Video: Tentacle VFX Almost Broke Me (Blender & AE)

It's kind of difficult to get all these fine details, but I'm not terribly worried because at the end we're going to make it look fine with all the glows and all that stuff. So let's start bringing in and actually compositing stuff together. I'm going to bring in our tentacle. It looks pretty cheesy, but with all the comping and stuff, it'll look fine. Let's also add our sun. So this is just a sun stock footage I'm adding. Then we'll just color this, this kind of pink like that.
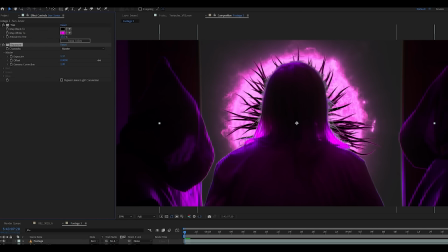And then we're going to increase the exposure kind of crank the exposure a little bit so let's ask the space background I mean it looks pretty bad but we'll uh we'll make it look really good all right I've kind of started doing more comping and stuff making the things look good and the comp looks fine but if we had a sun right here we would probably have a lot of glow so I'm going to add a bunch of
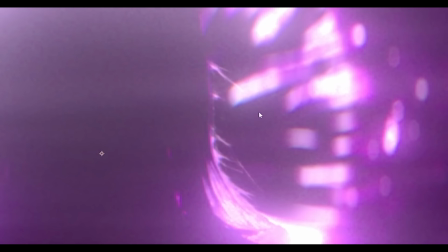glows and then I'm going to add some grain on top of everything those little secret sauce is at the end. That really makes it feel a lot better. So even if the key wasn't amazing, I can, you know, use all these effects to kind of distract from it.
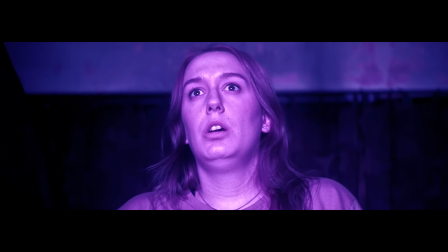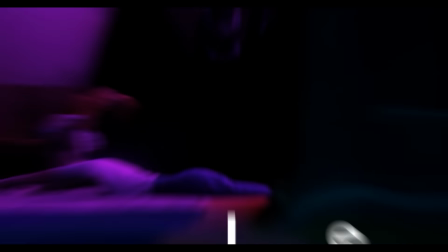I knew it was all going to work. So yeah, that shot's done. On to the next one. So for the second shot, she's getting dragged into space. And this one on paper is kind of the most ambitious shot. And it took me a while to actually even figure out logistically how to pull this off where
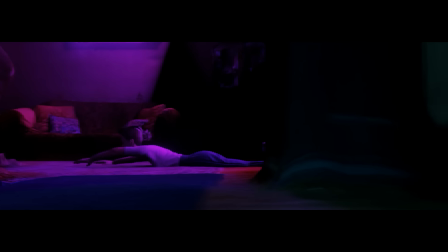she's getting dragged and then she's magically dangling in space all in one shot. Also, you have to keep in mind we have a limited time in the space and we have limited budget. There's not really a logistical way to have stunts on set with like wires and stuff like that, which would probably be how the Hollywood do it. But how I broke it down was pretty simple. At first she has normal gravity, but then when she's in space, she's effectively, she's just holding on to something like a monkey bar. So there has to be some sort of way to switch from her being horizontal to being effectively vertical. So what we did was a digital Texas switch.
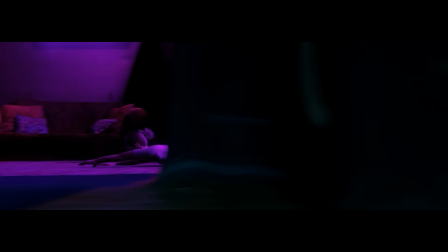Because the camera will white past the door frame, we can use that as a stitch point to hide two different shots of her.
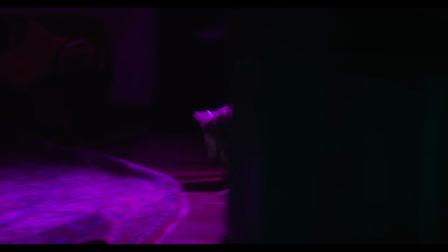So what we did was film two plates, one of her being dragged by our wonderful grips while we dolly to the other side of the door.
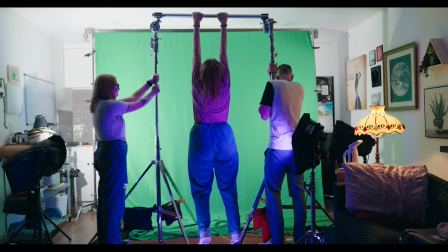Then we filmed a shot of her on a green screen like a month later of her jumping and catching a pole so we can realistically get that weightless gravity effect.
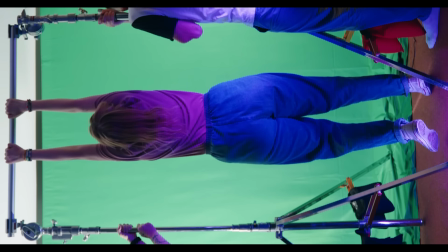So all I have to do in post is just rotate her 90 degrees and she effectively looks like she's dangling in space. That's effectively how we filmed it. So I'm going to go and start comping this and see what we can do.
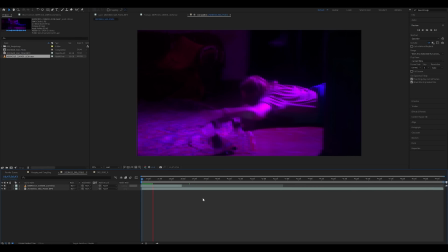Okay, so to stitch these two shots,
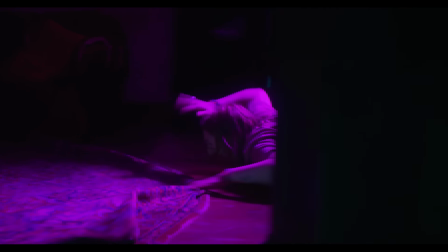I'm going to use the natural fade to black that the door has to have a CG takeover that I'll do in Blender.
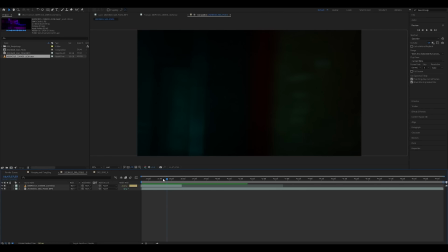Brute Force matched the same exact camera move and speed from this shot to go to this one.
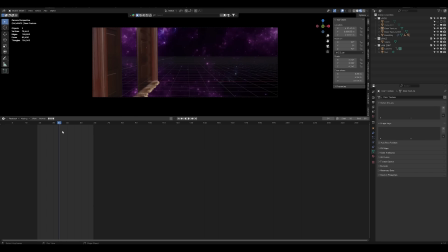So it will transition into the CG world, which will work really well.
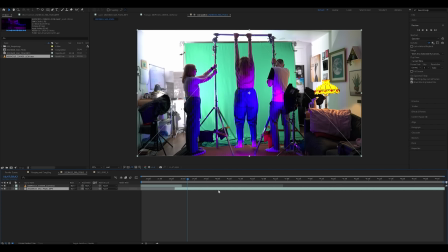And then we'll have the shot of her jumping and catching their little poles here. Okay. So now that I've lit it, I think I'm going to now render this out bring it into after effects okay so now the cg is rendered and i did my wipe transition to the cg takeover so now let's just key the footage of her on the pole not that kind of this shot's pretty weird because we didn't have a full enough green screen for this obviously short films are expensive i'm gonna roto brush out everything so now
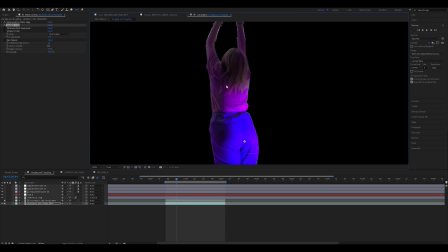with the shot rotoscoped i'm gonna add key light to the shot to take away some of that extra green and some spill suppressor to take away the green. All right, so now what we're going to do is rotate her and put her into the actual shot. All right, so I really had to brute force my way to make this shot kind of work and get her into the right spot and everything, but once I did, this is a pretty sick shot. Okay, I'm pretty proud of this.